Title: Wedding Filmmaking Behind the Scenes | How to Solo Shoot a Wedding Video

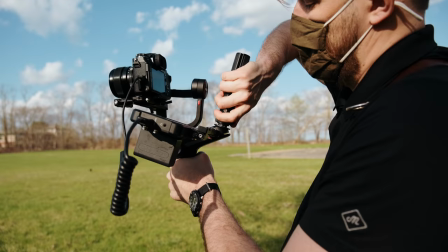20:40 I love these Weeble Labs because you have this interchangeable handles
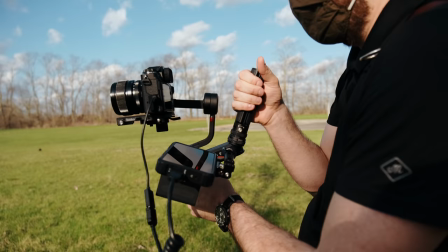20:44 so I can double handle it and get a good grip and then if I want to come down,
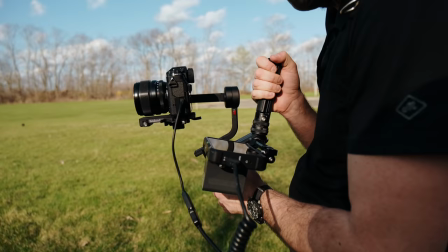20:49 I can. I like these ones a little bit better than your DJI Ronin S's or kind of more samurai sword versions.
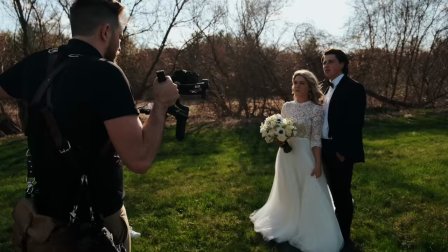21:00 These give you a little bit more versatility in your shots in my opinion. Can you guys both like look that direction towards the greenhouse kind of like really pensive like.
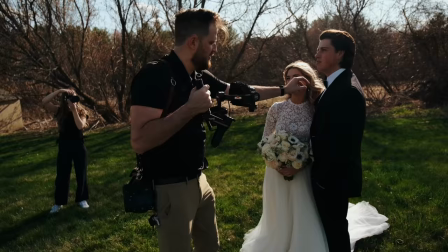21:09 Mark you look really tough. You look really tough. Thanks. Except your bow tie keeps going.
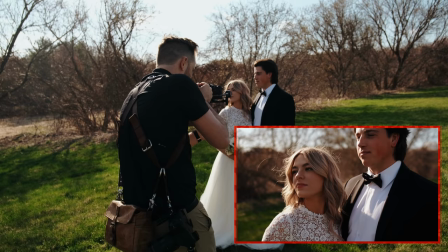21:15 Alright guys looking at the building just kind of like you're looking ahead to your future.
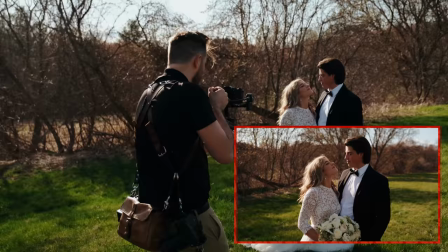21:24 Alright good. And look at each other there. Love that.
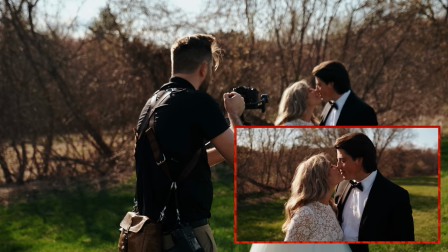21:31 Good. Lean in for a little kiss right there. Good. Smile.
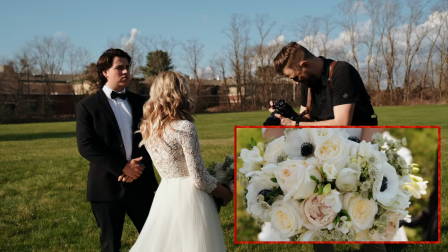21:37 Great. Love that. Perfect. Can you hold your bouquet in front of you, Elise? Like here? Okay. No, I don't care about anything else. Everyone should do it first. I know you guys sit in. I love it. Okay. I love it here. We're in the middle of bridal party photos, which honestly, usually I don't like to get a whole lot of them but I do want to see some faces I'll probably hop on my 50 to 140 just to see some faces people smiling that kind of stuff yeah and then we're gonna hop over to the church we have 50 minutes before we have to be there five zero minutes and
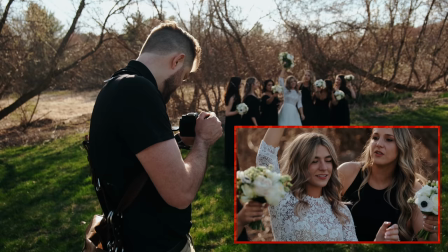22:13 so everything's going well yeah we're right on schedule I
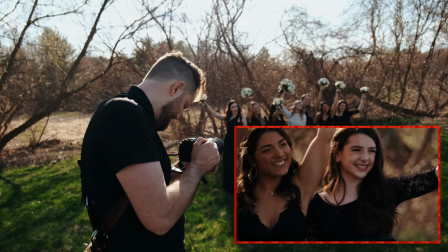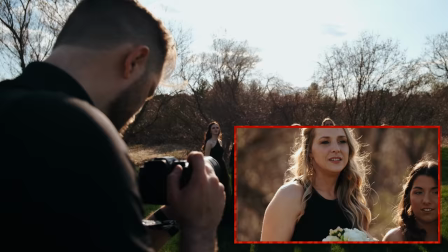22:27 do love this light I love light like this super backlight So I don't know about you guys, but I hate walking photos. Everyone just look at me and smile. I hate them. Soft smile. I hate them so much. I can't stand them. I don't know what to do. Do you gimbal them? They never look good. Why do they hate them?
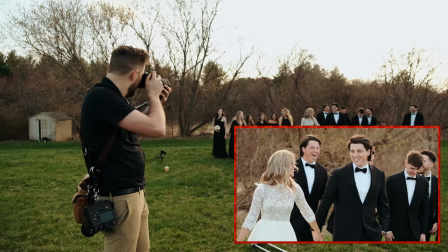22:49 They never look good. I don't know. They're good. You're not in the spot. I don't like them. Okay, so one thing that I see a lot, especially with filmmakers that are first starting out is white balance, white balance issues. This is a really challenging kind of lighting situation because sun keeps on popping out and then it's cloudy, sunny, cloudy, back and forth. So I think if you're able to set up your custom white balances for cloudy and then sunny, switch back and forth super fast, that's probably the fastest and easiest way to do it. That's what I'm doing currently. But if you keep it on auto white balance, auto white balance has come a long way, but to me it's still not there quite yet. Like right now if I was going to shoot this on auto white balance, it would probably make the dress look pretty blue
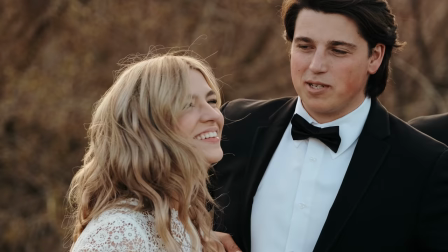23:36 And I'm cranked up to 7,000 Kelvins right now, and it looks nice and sunny. It looks a little bit warmer than it does in real life Which is my preference for shooting this kind of situation.
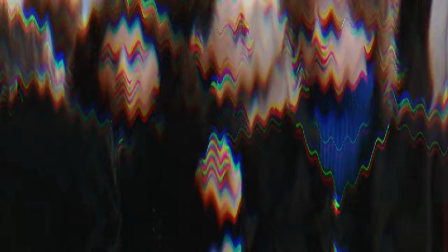23:48 It looks really nice with the browns in the back As you can see from the footage. So you guys want to get some coffee or something?
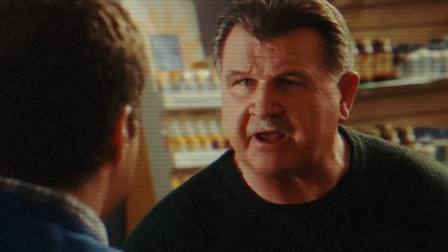23:55 Let's go Oh, we're going to Dunkin' Donuts.
Drink the coffee, it'll make you feel better.
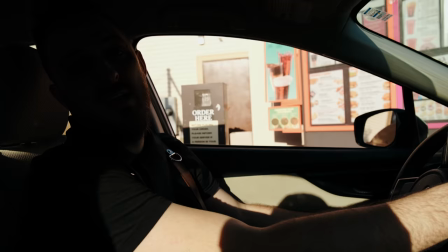24:01 Yeah, hi, can I get a medium ice regular with caramel swirl? I wasn't playing people. So we just finished shooting the bride and groom. We just finished getting some Dunkin' Donuts. Very important caffeine break. And we're gonna head in, we're gonna set up for the ceremony. We have approximately 25 minutes to set up, get inside, do a couple tripods. This is everything that I have all day. Again, three cameras on my person, a tripod bag, and then my Pelican case here.
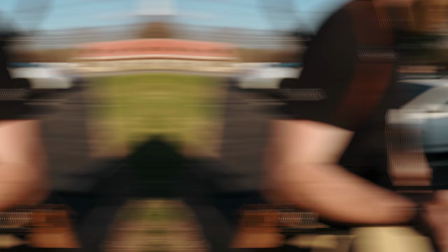24:32 So again, I don't need to make multiple trips. Everything is super organized. So let's head inside. We'll knock this out. So obviously, very dark church, very kind of odd lighting.
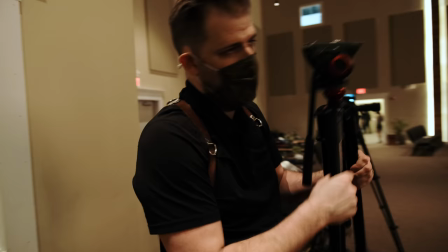24:44 So we're going to have to work with that a little bit.